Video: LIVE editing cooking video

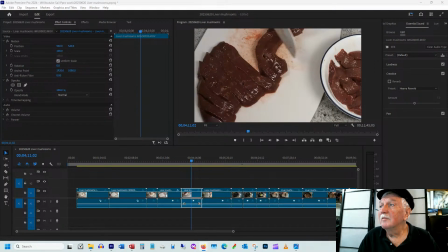I did my the things that don't make a mess first. Yeah, Kerry Reeves, Kerry. Let me just call you a Kerry. Thank you for coming by.
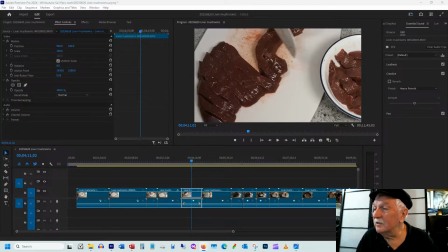Let me give you a wrench network if you wish. Subscribe would be fantastic. I don't think you're a subscriber, but I can't remember. Anyway, so we're going to take the things that are this ingredient, which is the most important,
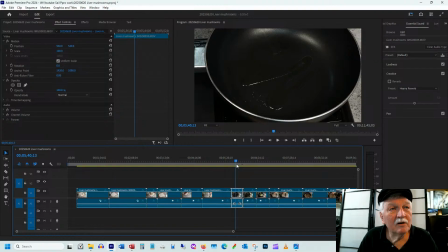the liver, and then we're putting it in a bag and coating it in breadcrumbs.
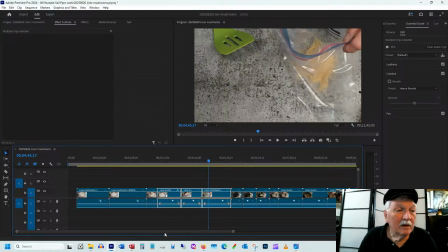We're going to put that at the beginning because it's the most important thing.
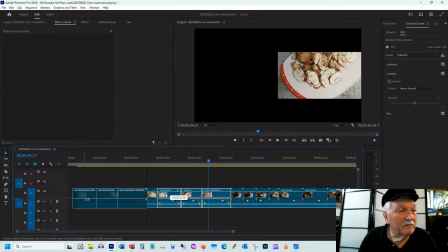So we can very simply drag it to the beginning.
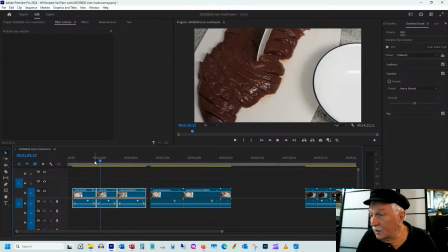And if you compare this to how things work in CapCut, it's such a better tool. And again, we're editing on a computer. I've tried editing on a phone, and my fingers are too big.
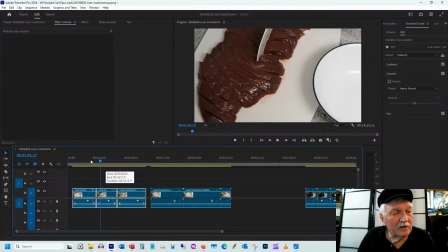I see people editing with a stylus, like the Samsungs come with styluses. That eliminates the fat fingers issue, but the screen is so small, and if you're typing characters, you've got this stupid little keyboard.
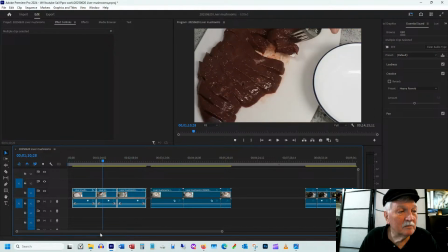I much prefer editing on a phone, on a computer. Okay, so let's first of all, how much video do we have here?
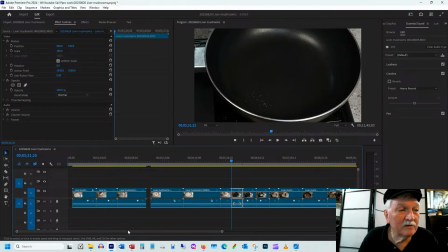So this whole thing is 11 minutes long. See, that pops up 11 minutes.
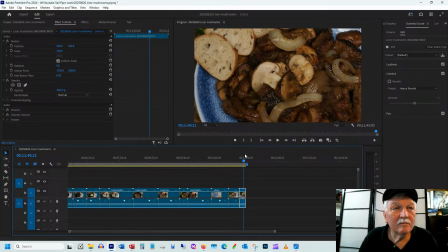And it ends up with me taking a bite out of the final item.
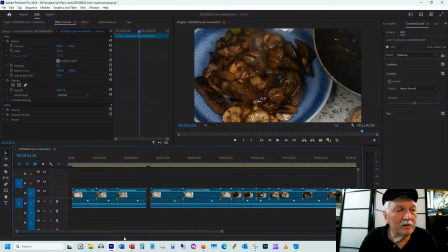So if I can end up with 8 minutes of good footage, I could have put in the ingredients at the end that takes up another 10 seconds and an intro out on the water.
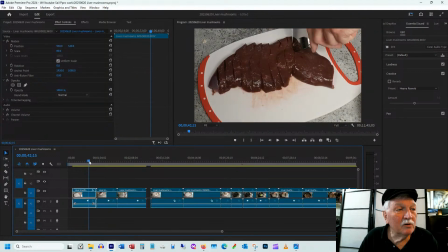So it's a nice length. But it's going to be a little bit too long anyway. So first thing, I'm a slow cutter.
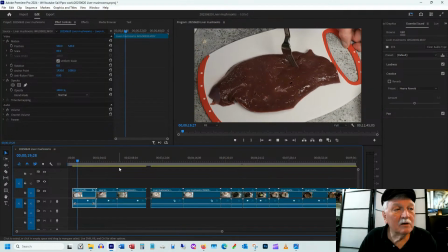So let's see, are we going to fall asleep watching me cutting here? It's not so bad. I've seen worse. I love, she cooks and roasts was watching.
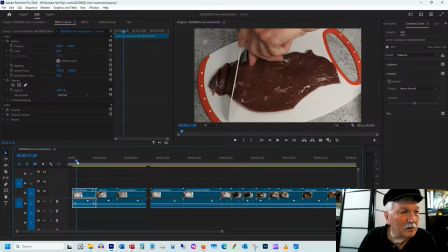I love the way she prepares her food. You learn something from her every day, including how to be a great personality.
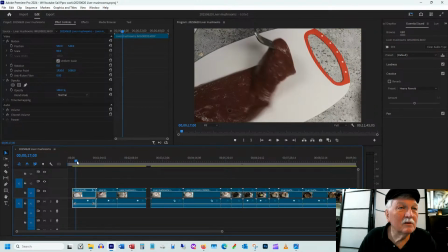So we're going to put this, we're going to start by with a bit of action of putting the liver on the cutting board.
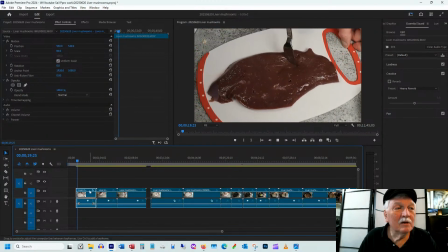Plop, there we go. And did I turn off the sound? No, so there's a bit of noise in the background. We'll deal with that later. But I think we're going to hear
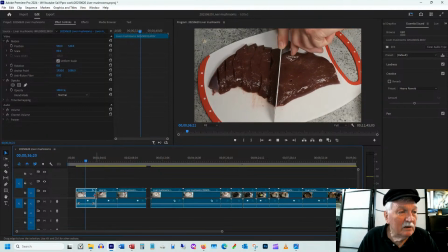it's not a very loud cutting sound like I'd get if I was cutting some other items. But let's leave the speed alone for now,
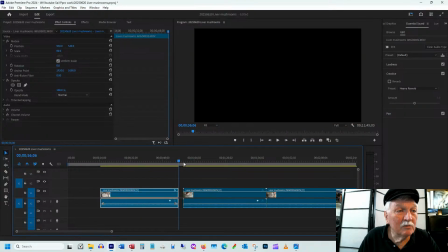because I do want to keep it, like get 8 or 9 or 10 minutes out of it.
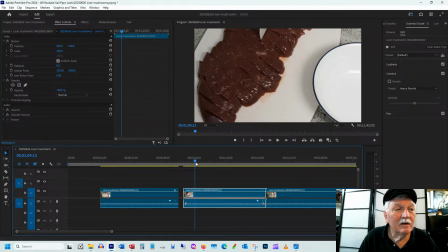So here, what am I doing? Now I'm putting it in a bowl.
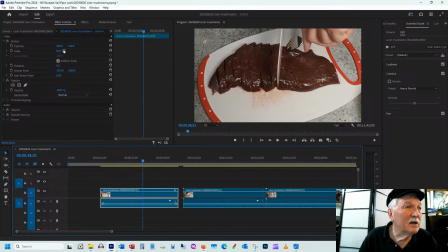And here, see here, this one, I've only zoomed out just a little bit to 80%.
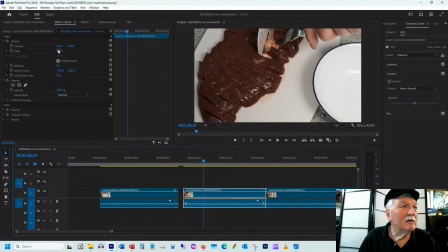Let's actually center this. I like a better one center. This one, because there's more stuff on the plate, um,
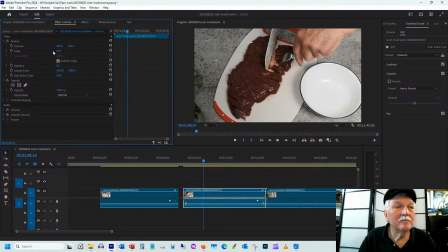I'm going to zoom out more. Let's see. Yeah, that's not bad. So now I'm cutting the pieces in half. And when I do my voiceover, I'm going to talk about the fact that I want the pieces small enough that they cook easily.
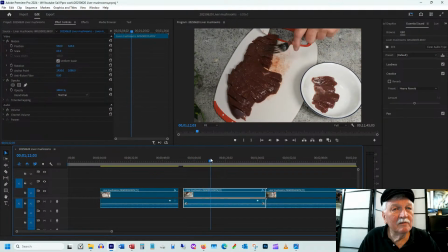When my mother made liver, it would always be the full piece, and
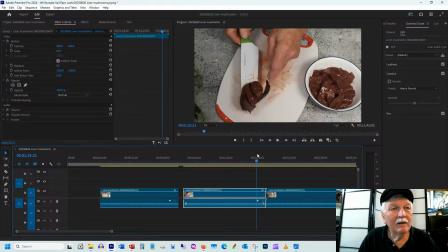we would cut it up afterwards when it got served. Okay, we're going to cut in the action, so that's the end of the action. And this is the shutter speed is 1/25th because I want a little bit of crispness in here, the crispness.